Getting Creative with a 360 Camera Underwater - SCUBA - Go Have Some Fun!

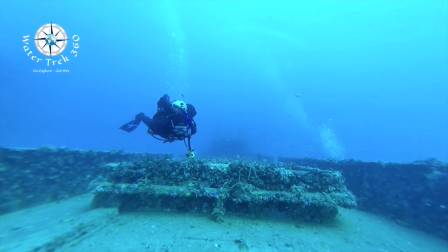255s
One of the things you can do with a 360 camera that you can't do with a traditional 180
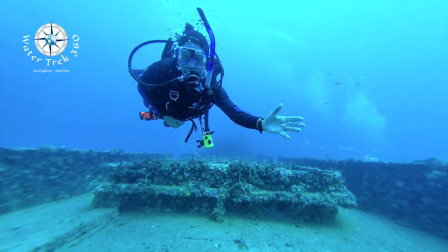260s
like a GoPro or an iPhone is that if you have it mounted and it's stationary,
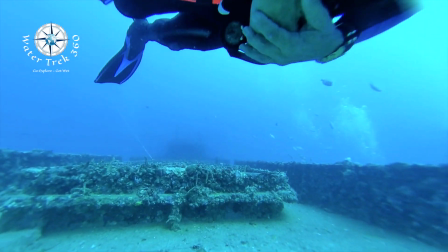265s
post-production you can change the viewing to any angle that you want.
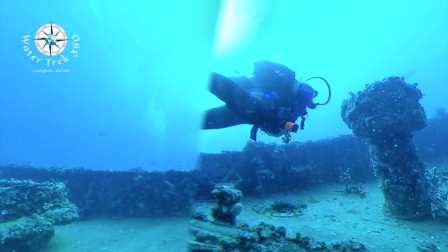269s
In this sequence you can see the hard stitch line that I got from my second housing.
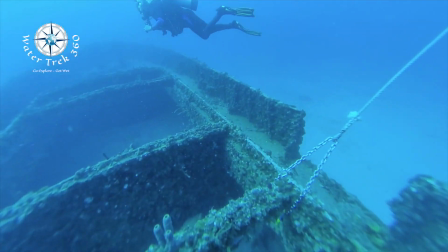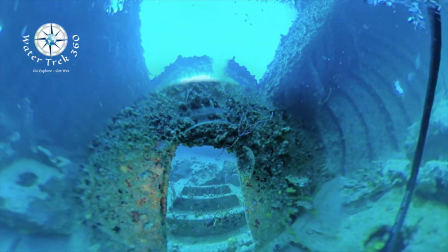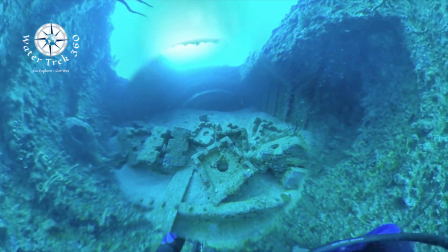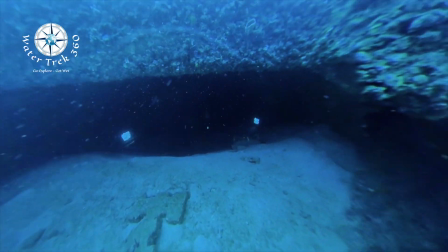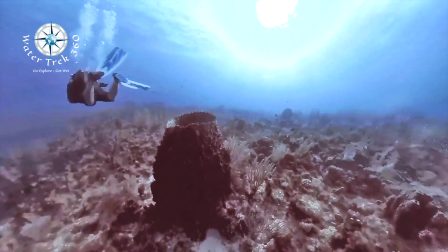305s
Again, since there's so much you can do post-production with the camera and the viewing,
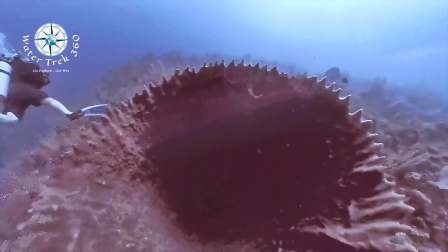311s
there's no way I would be able to get this shot with a GoPro as I put it inside a barrel sponge.
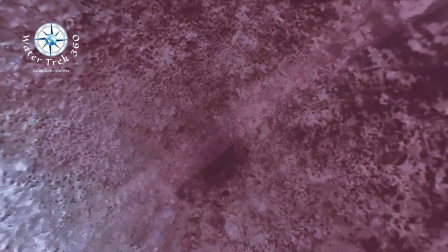320s
Again, be careful when you're dealing with any marine life that you don't bang it or hurt it or puncture it but this shot was quite amazing.
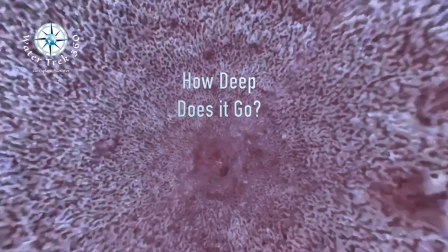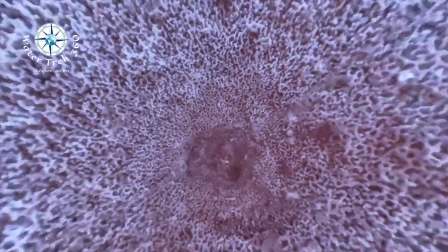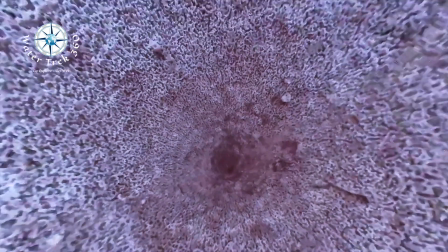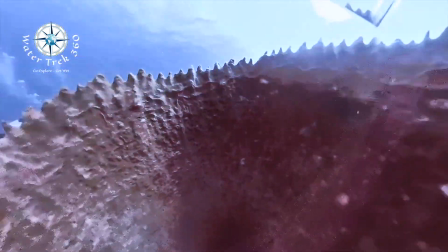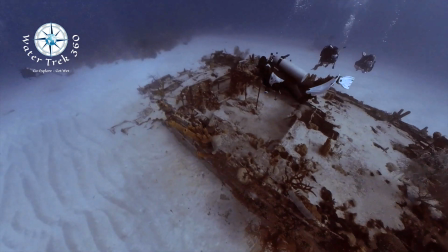351s
With the newest housing that I got the clearest indication that it was working well was that you don't see
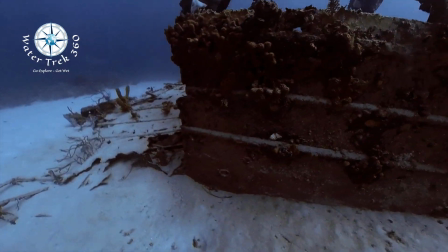358s
a lot of seam lines and those seam lines are way smaller than the stitches that you've seen on the two previous housing.
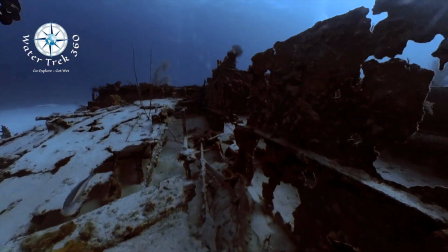366s
In this video clip all change in direction was also done post-production.
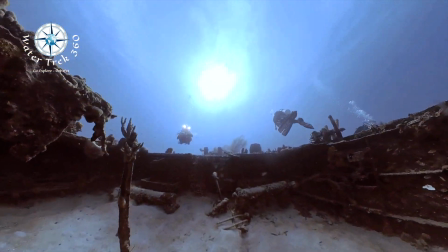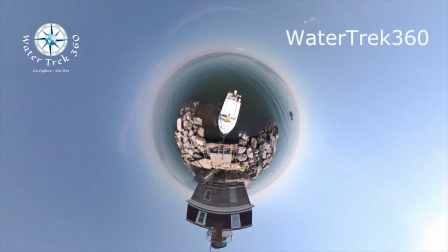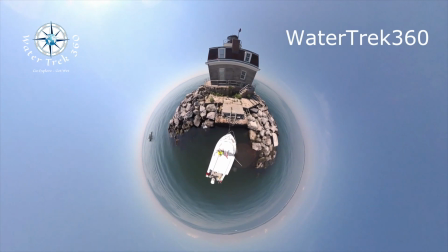384s
There are many ways to be creative. It's only limited by your vision.
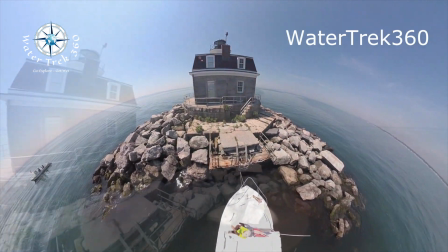389s
In this clip, I combine topside footage of an osprey nest at an island lighthouse with underwater video to tell the story.
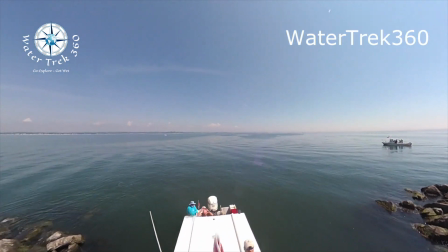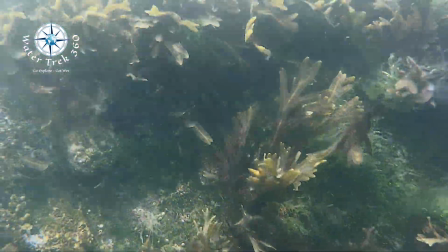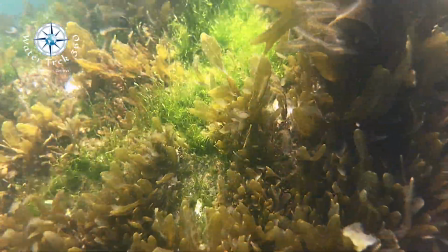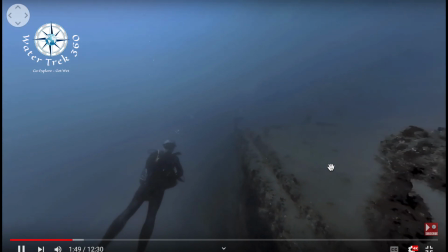415s
I like that 360 gives you the ability to provide underwater video where the viewer can interact with the subject.
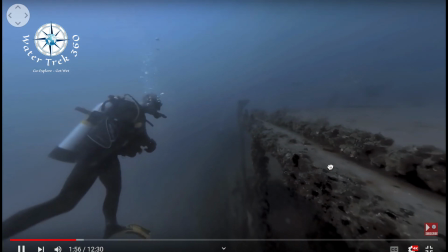422s
This wreck video will be released in a few weeks, and if someone wants to dive this wreck with me,
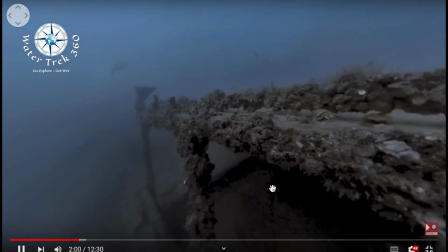427s
they can view it 50 times and see it 50 different ways.
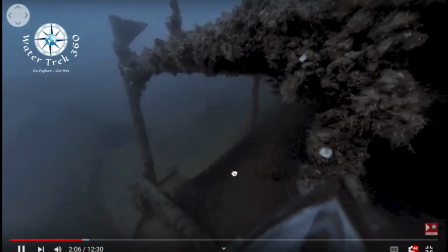432s
This really allows a viewer to get as much or as little out of the experience as they want.
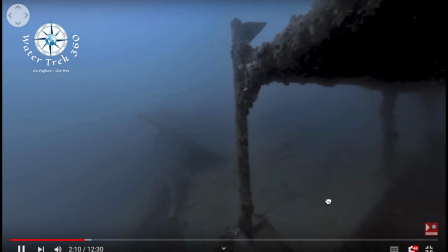438s
One of the challenges I mentioned is color loss.
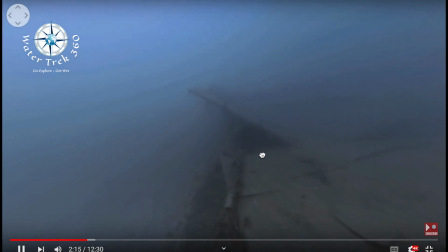441s
I've yet to find a camera housing for the true 360 camera that has red filter capabilities.
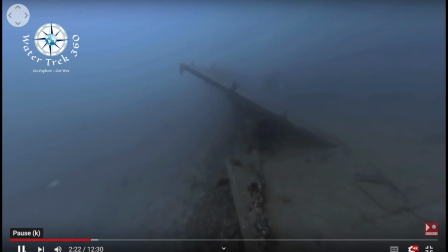447s
The Insta1 does have a post-production process called Equivision that can color correct to a degree,
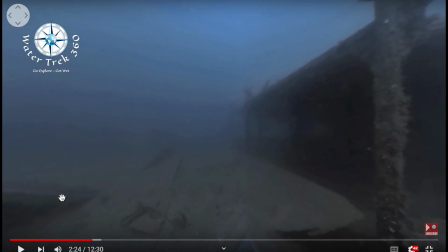454s
but I have not seen any camera that can address the color loss with just artificial intelligence.
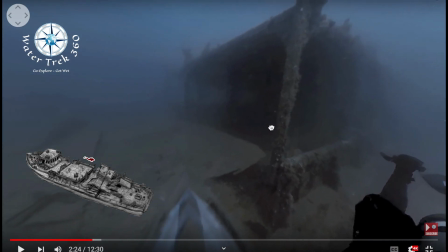461s
The 360 is also a great tool for me.
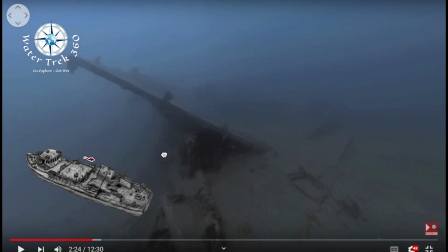465s
One of the things I like to do is sketch the wreck as it looks underwater so that I can provide a
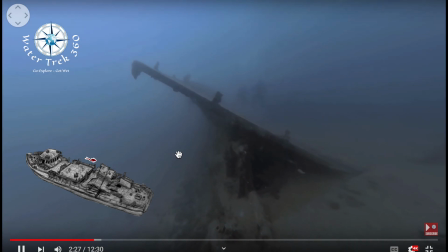470s
visual reference for the viewer of what they are seeing on screen as the diver,
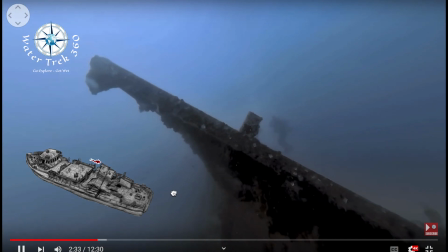476s
or me, swims by. In post-production, I am able to view multiple perspectives of the wreck,
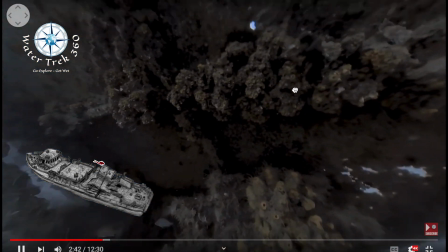483s
seeing details I totally missed with my GoPro since I wasn't viewing it from those angles.
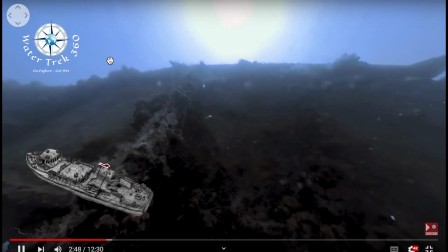489s
Without the 360, my sketches would not be as finely tuned as they are, nor done as quickly.